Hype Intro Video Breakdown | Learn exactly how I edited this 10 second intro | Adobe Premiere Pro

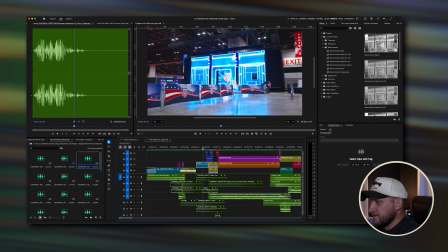(28:39)
It's literally just like a synth bass.
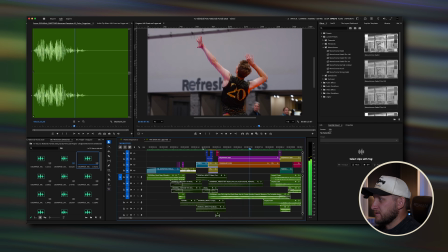(28:43)
I have that to show the slow motion because it's like, that's epic, that's amazing. And then I've mixed in a filtered horn impact in C key, and then that's what this sounds like. And that's, you know, that's a little more on the heavy side.
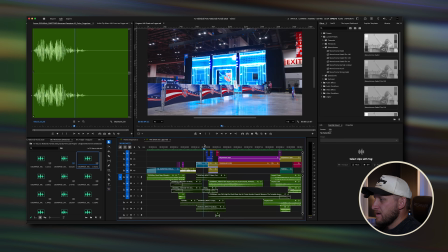(29:02)
You know, the Viking ships are coming in, something like that. But it builds more of the anticipation in the slow motion.
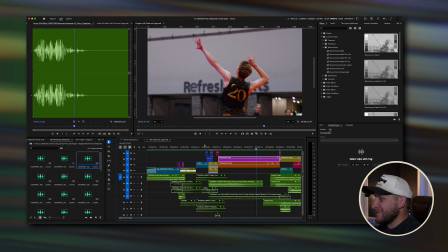(29:11)
And I just think that sounds really cool. And so together, they sound like that. And then because this slow motion sequence goes into this quick hit of him hitting the ball,
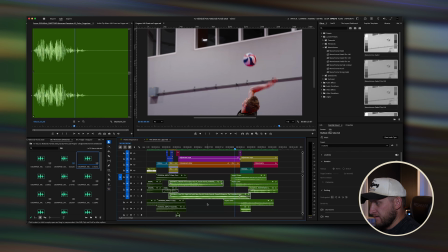(29:28)
I actually have, I'm going to leave these brams on.
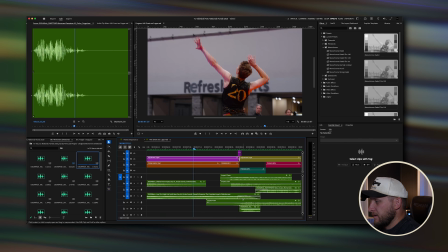(29:31)
I have three impact sounds from Lobo films. So it's these three orange sound effects right there. I'm going to show those to you. So we're going to leave the brams on and those impacts.
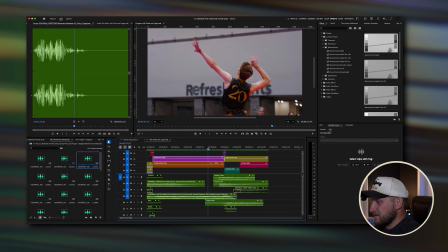(29:50)
And I found some that kind of sound like someone's hitting a ball, which is literally what he's doing in this. So let's listen to that.
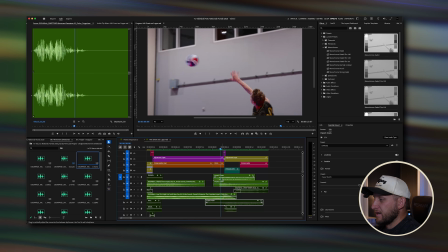(30:00)
We're going to turn off this impact. So we're just going to use these two impacts actually right here for him hitting the ball. That literally sounds exactly like a ball hit, but it's just an impact. So let's show it to you.
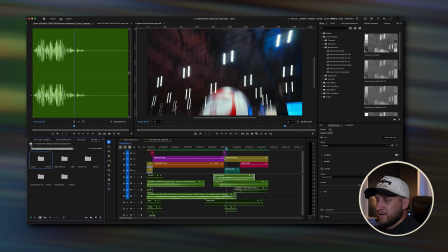(30:12)
So if I reveal this in project, I'm going to show you. This is the, nope, wrong one here. Lobo Films Sounds from the Den Volume 3 Impact folder, and then I've got a couple of them in here.
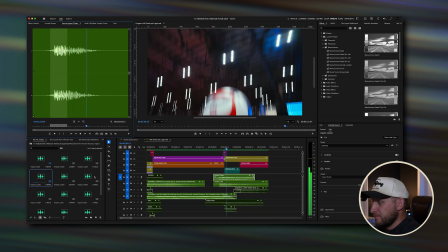(30:32)
So that's one of them that I use. That's this top one right here, impact number 12, and then I have impact number 1, which totally sounds like someone hitting a ball.
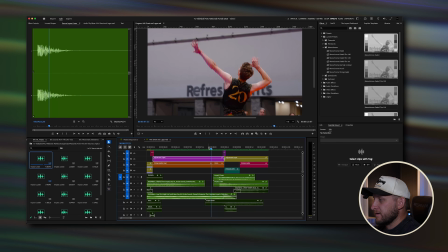(30:42)
And so layered together, it looks and sounds like this. Let me remove these brams so you can totally see that or hear it. Just him hitting that ball.
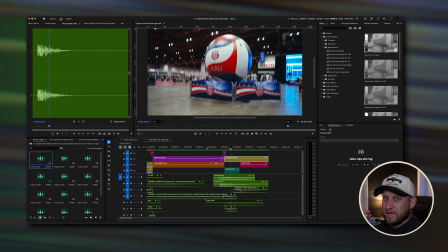(30:56)
And that is when it's totally okay if something is happening in your footage to put a sound effect like right where it's happening, like, you know, someone hitting a ball or someone, you know,
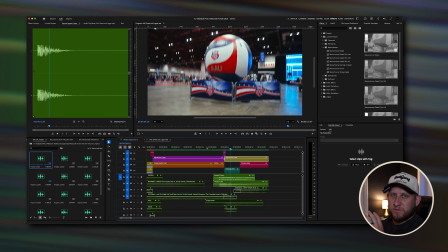(31:09)
running on a treadmill, or, you know, a swish from a basketball shot going in, and you put like a little sound effect of the net in there. That's when it's good to show like a sound effect with that totally matches what's happening on screen.
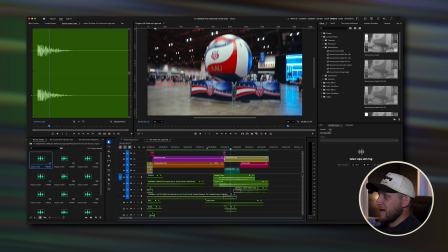(31:24)
And adding those kinds of things into an edit like this can really help build it.
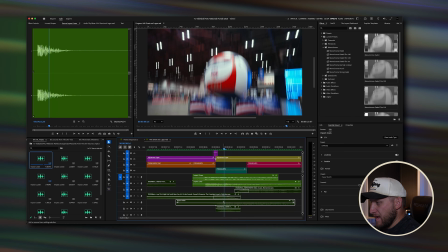(31:30)
That just sounds super good. And then I have impact number 4 from Lobo Films right here.
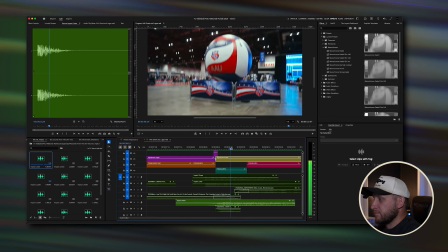(31:40)
That goes into this whip tilts and crash zooms here.
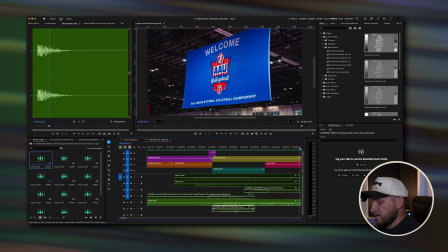(31:49)
And then I also have a couple more from Ocular Sound. So this is an impact. It says Flaming Double. Let's try and pop this box up. This is from the Momentum pack, which you can see right there in gray. And that is a really good pack. I think I've already brought that up from Ocular Sounds as well.
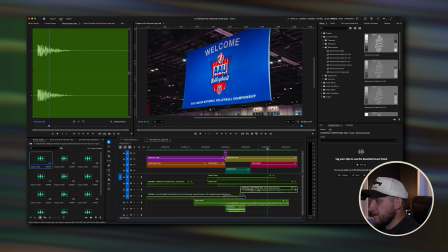(32:08)
And then I have another sweetener here from the Momentum pack, as you can see it right there.
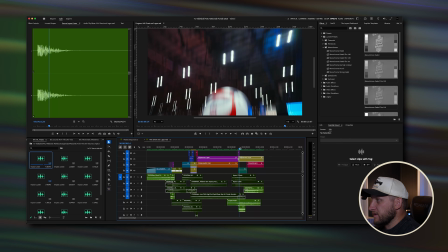(32:13)
So I'm going to turn those on. And to go into this whip, tilt, and crash zoom, this is what that sounds like.
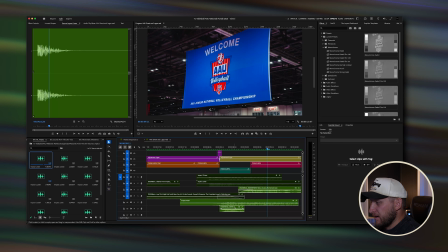(32:25)
With the impact from Lobo Films, the impact from Ocular Sounds, and the sweetener from Ocular Sounds.
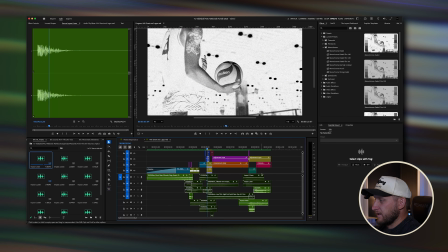(32:37)
And that's it. That's the video. Like, you know, it's less than 11 seconds long.
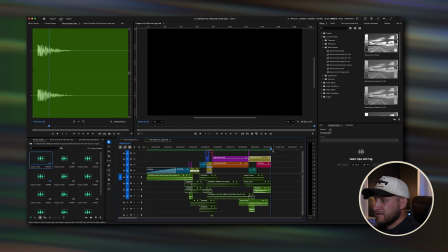(32:43)
It is exactly 10 seconds and 7 frames. Well, technically 6 frames.